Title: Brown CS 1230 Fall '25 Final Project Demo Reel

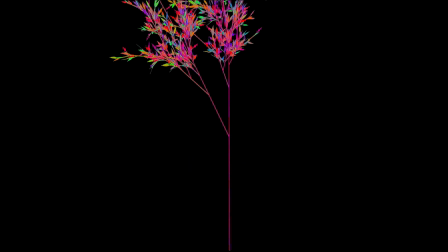1195s
For the trees and shrubs, we use L systems to generate randomized tree variants.
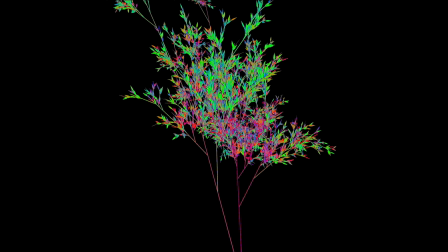1200s
We imported OBJ objects as the shapes to be used for drawing the branches and leaves.
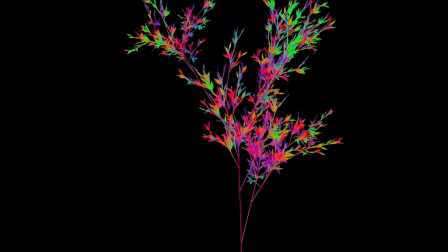1204s
To have more variety within our trees though, we use different rules to generate different types of trees, gave
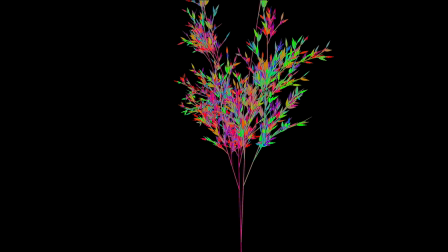1210s
each tree a randomized scale and randomized the rotation of each branch.
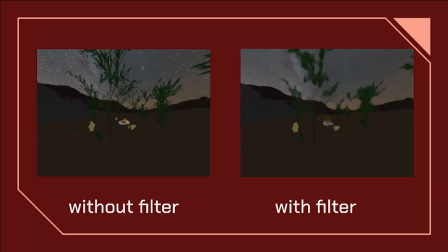1213s
To start off post-processing, we added a stylized filter, specifically a Kuwahara filter, to give the scene a painterly look. We also added a sky dome with a night sky to add to the ambiance of the scene.
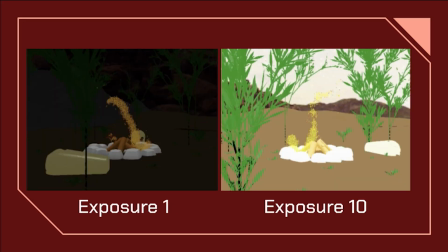1226s
HDR rendering gives us the option to render higher intensity light values. This allows the bloom in our scene to shine even brighter. It also gives us an option to adjust the exposure of the scene to reveal more of the background.
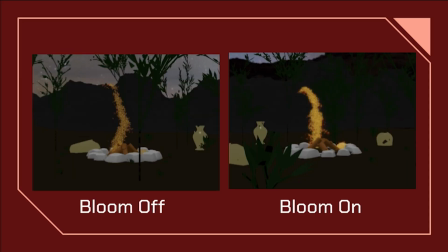1237s
The screen space bloom was applied to the fire particles in order to make the lighting more realistic. It essentially takes the brightest pixels in the scene and blurs them separately before re-adding them on top of the existing pixels.
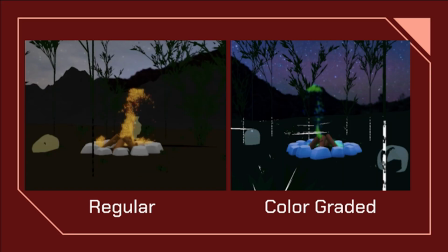1250s
The color grading was used to give a different vibe to our existing scene. We used a lookup table of cooler toned values to create a bluer visual than our originally warmer toned scene.
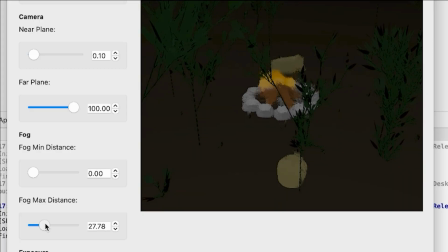1261s
The scene also contains fog that could be placed at different distances. Any pixel behind the maximum distance is completely fogged, and any pixel in front of the minimum distance is completely clear.
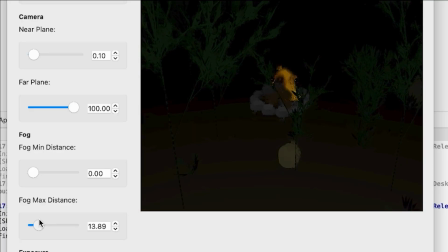1270s
In between the distances, there is a varying amount of fog. To create the campfire, we instanced over 1,000 particles to model fire dynamics such as heat transfer and decay through different collisions. During a collision, heat is added to a particle, which changes the color from black to red to orange.
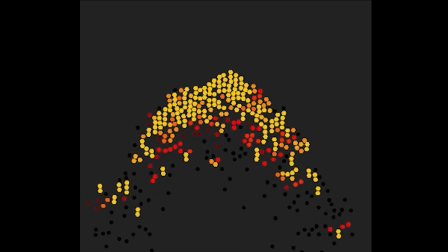1285s
In addition, once a particle's heat reaches a certain threshold, an upward force is applied, which then varies the shape of the rest of the flame.
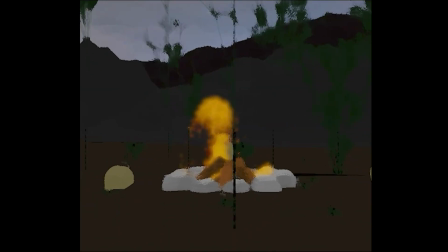1292s
We also coded different camera paths for this demo, as well as billboarding, which makes sure that the fire plane is always facing the camera.
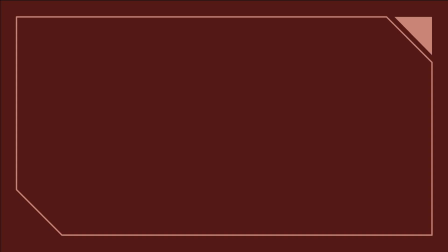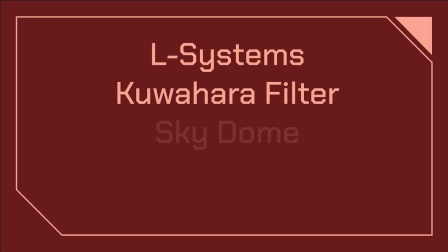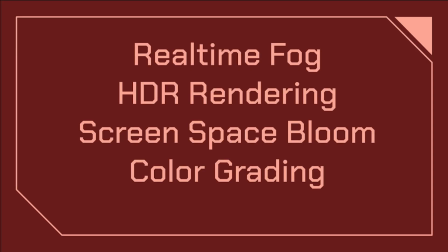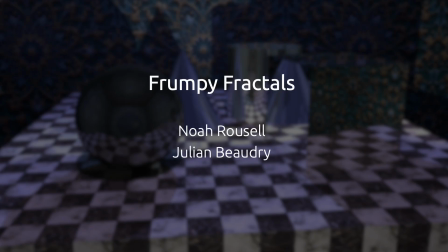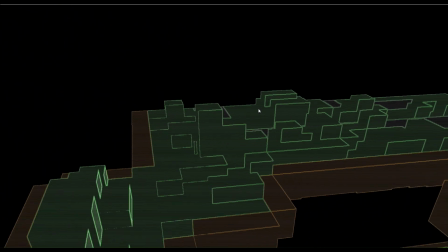1324s
We created a 3D world using procedural generation,
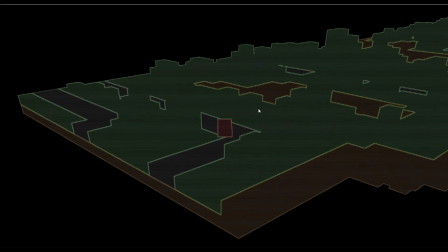1327s
used a post-processing shader to achieve a certain visual effect, and implemented rigid body physics to enable a car to drive about the world. We used the wave function collapse algorithm to generate an initial 2D bitmap.
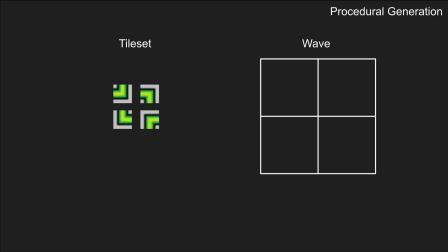1338s
This variant of wave function collapse takes in a set of tiles and constraints that define which tiles can share an edge with which other tiles. It generates a 2D grid of the tiles that satisfies the edge constraints using the following procedure.
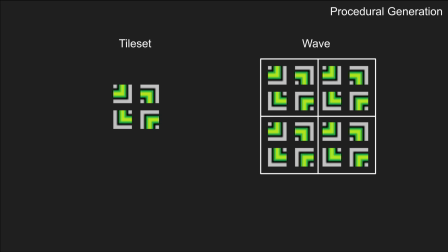1351s
Each tile slot begins by having the possibility of becoming any of the tiles. A tile is randomly selected, and a concrete tile is chosen for it randomly.
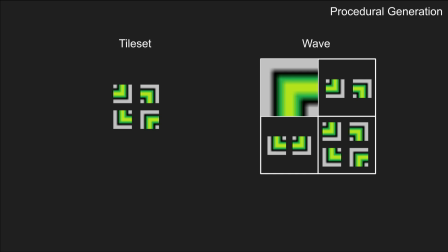1360s
We then restrict the set of tiles each of that tile's neighbors can be according to the edge constraints, and then propagate this outward. We repeat this procedure by selecting the tile with the lowest number of possibilities to collapse next,
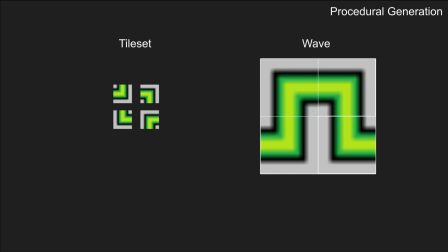1374s
iterating until all of the tile slots have concrete tiles. To turn this into a 3D world, we use simple heuristics to generate height maps.
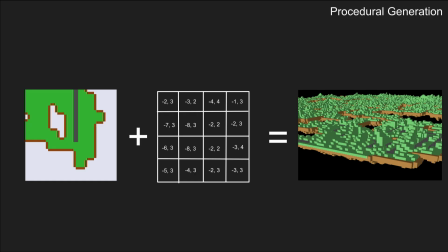1382s
We collect all of the edges of our islands and then start a breadth-first search inward from each of them, performing a random walk to determine the bottom and top Y levels at each XY coordinate. The random walks are weighted to ensure that the bottom of islands is further down the further you are from the edge, while the top stays roughly the same.
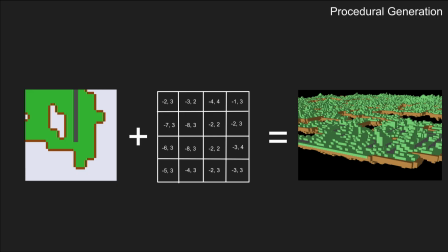1401s
With our bitmap and height maps, we generate colored voxels to create our world.
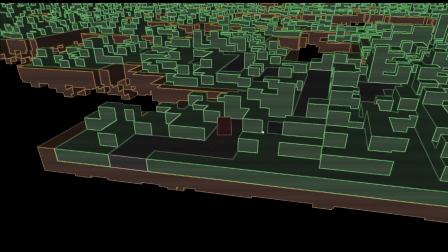1406s
To make the world more visually interesting, we also apply a post-processing shader that uses Sabel filters to emphasize edges.
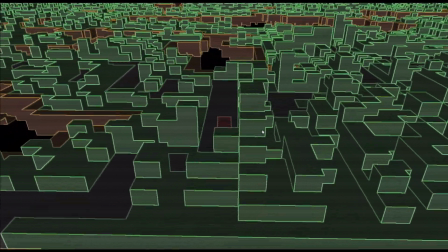1413s
For the rigid body physics, we generate the entire world using just cubes.
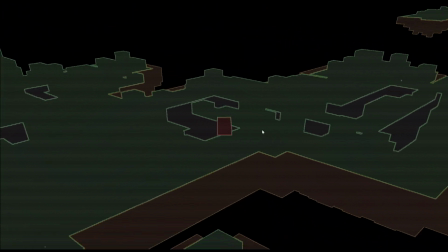1418s
There are two parts to the player movement mechanics, the linear motion and the angular motion.
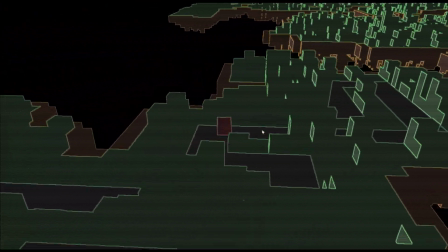1423s
The keys W and S adjust the linear motion by applying a force to the cube, either in the forwards or backwards direction.
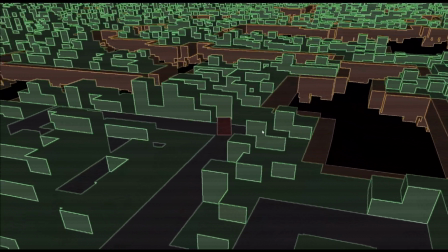1430s
Neither of these keys apply angular motion. For rotation, we use the A and D keys, and rotation is implemented via Quaternions.
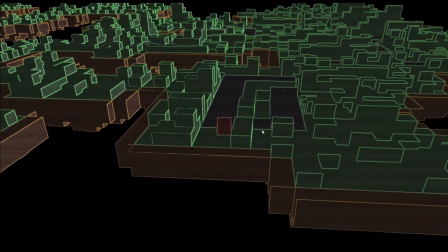1438s
When we click these keys, we apply a torque to the player that causes the player to rotate.